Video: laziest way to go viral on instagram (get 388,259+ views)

I'm going to show you the laziest way to go viral on IG. I've used this to get 500,000 followers on social media, millions of views, and generate school several $100,000.
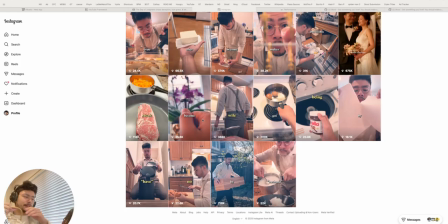Now, this is my page here, and the way that we're going to be doing this is through a type of video called time-lapse. Now, you've heard of time-lapses before, there where you speed stuff up. The question is, how do we make a time-lapse go viral? Well, I was struggling to post one day, had no idea what I should do. At
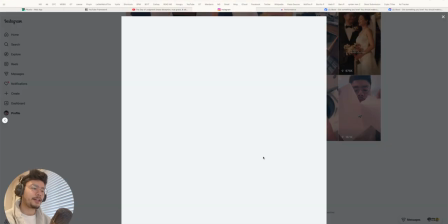the time, I was posting very cinematic videos, kind of like this one here, where there's a lot of different shots,
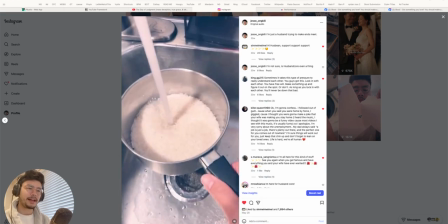a lot of different angles, and it took me a lot of time to make these types of videos here.
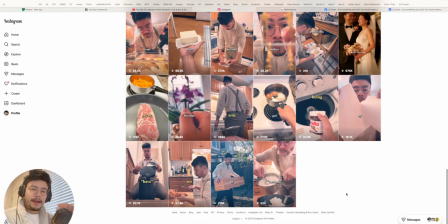But I thought, you know what, I have this shot of me marinating beef, so how about I just use it and slap a voiceover on it?
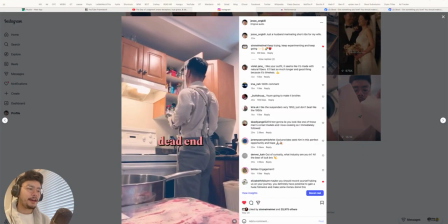So I took this shot here, and it ended up getting me 200,000 views at first.
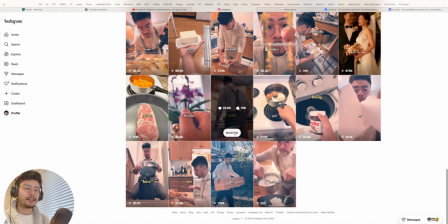Now it's closer to 400,000 views, and a lot of likes, a lot of comments, but ultimately a lot of followers. Now, how do we take a time lapse, which shouldn't take long to film? This one took me about 9 minutes to film. How do we take this 9-minute time lapse and make it go viral? Well, I'm going to show you several things here.
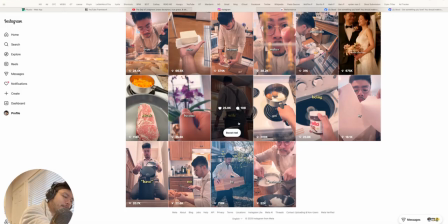The first thing we want to do to make a time lapse go viral is to trigger the audience with your words.
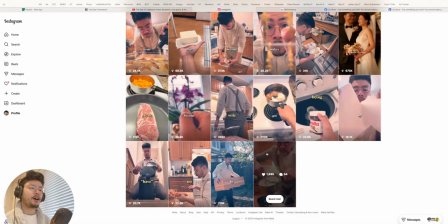Now, I like to have a voiceover on all of my time lapses. I'll be showing you 3 examples today. This one here got 388K. This one here I did got 2.2 million views. This one here got 1.7. We'll be looking at these later, but they all follow the same formula, and that is I trigger my audience with my words in the first few seconds.
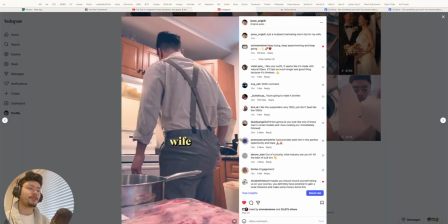Let me show you the example here.
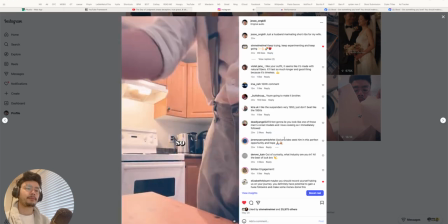I want to retire my wife from her dead-end job, but I just got laid off, so I applied to 31 jobs and no one got back to me.
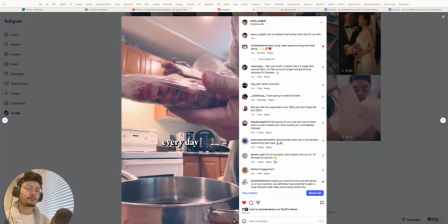So I'm just gonna post husband core every day until I get a job or become famous.
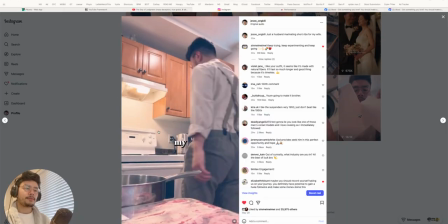I want to retire my...
Alright, so trigger here. I lost my job. That's relatable. People are going to feel that. They go, oof. And I also have a dream that seems impossible. They go, oh, that sounds impossible. And also no one wants to hire me. So I'm hitting on these pain points people have in their hearts. They're like, oh, wow, relatable. Here's another one here.
Food techniques.
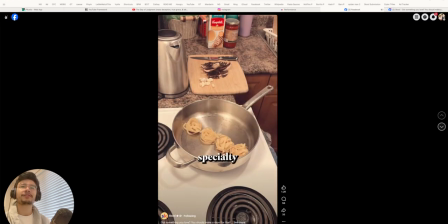We want you...
Wait, not this one.
If you can teach spec on school. If you can teach...
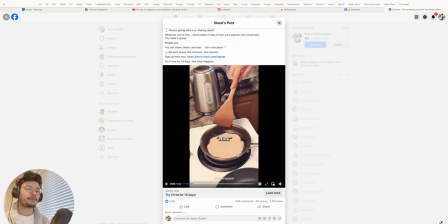Sorry, here we go. This one here. So this is a relatable trigger because I'm just a stay-at-home husband.
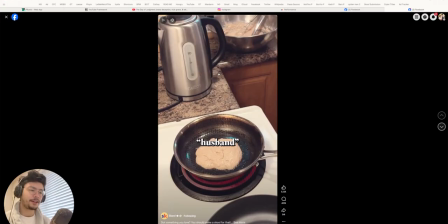A stay-at-home...
So I'm calling myself a stay-at-home husband. That's the first trigger here, but watch how I call out the pan.
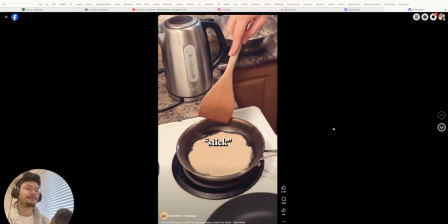My husband is making lunch on what should be a non-stick pan.
That got so many people in the comments.
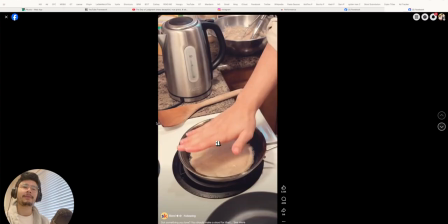We have 439 comments, people commenting about this video. So number one trigger. The second thing though, I think a lot of people don't consider when making viral time-lapse videos is they try to make things look perfect. On the contrary, if you include your mistakes, you will get more views.
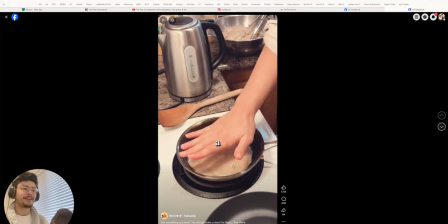I want you to see the mistake I make in this video.
Stay-at-home husband who's trying to find work, but no one was hiring.
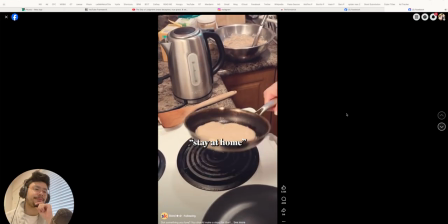A stay-at-home husband who started a community on school. Stay-at-home husband who didn't believe he could do it, but school proved him wrong.
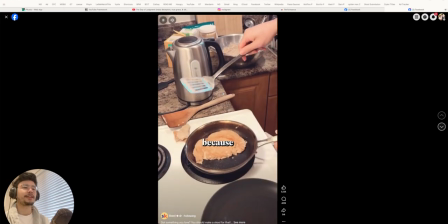A stay-at-home husband who now works from home right because... there.
I think a lot of times we think, oh, I messed it up. Should I keep filming? Should I stop? Should I redo it? The hardcore people will redo it. I don't want you to be a hardcore person. This is how to blow up the lazy way. So include your mistakes, and what's going to happen is people are going to talk about it in the comments.
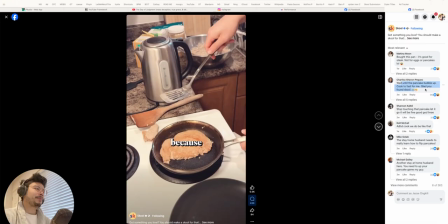They're going to say like, oh, wait until the bubble's up, and then you do it. You're doing it too fast. And so they're going to try and correct you, and that's actually going to get you a whole lot more views. This video generated over $30,000. So the money-making technique right here.
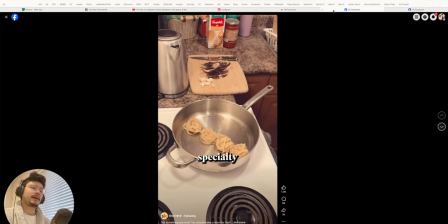And you can also trigger them verbally. So for example, here I'm Canadian. I don't say pasta, I say pasta. And so here I triggered a lot of people in the comments talking about how I said it.
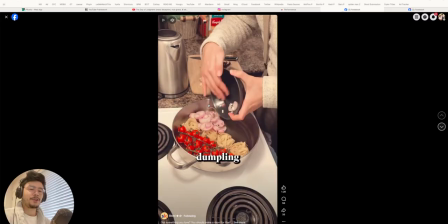If you can teach specialty pasta, right there, pasta.
People were like, why are you saying it wrong?
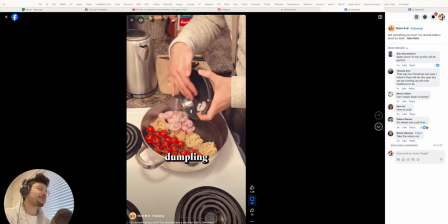And so, yeah. Here, why do you say pasta like that?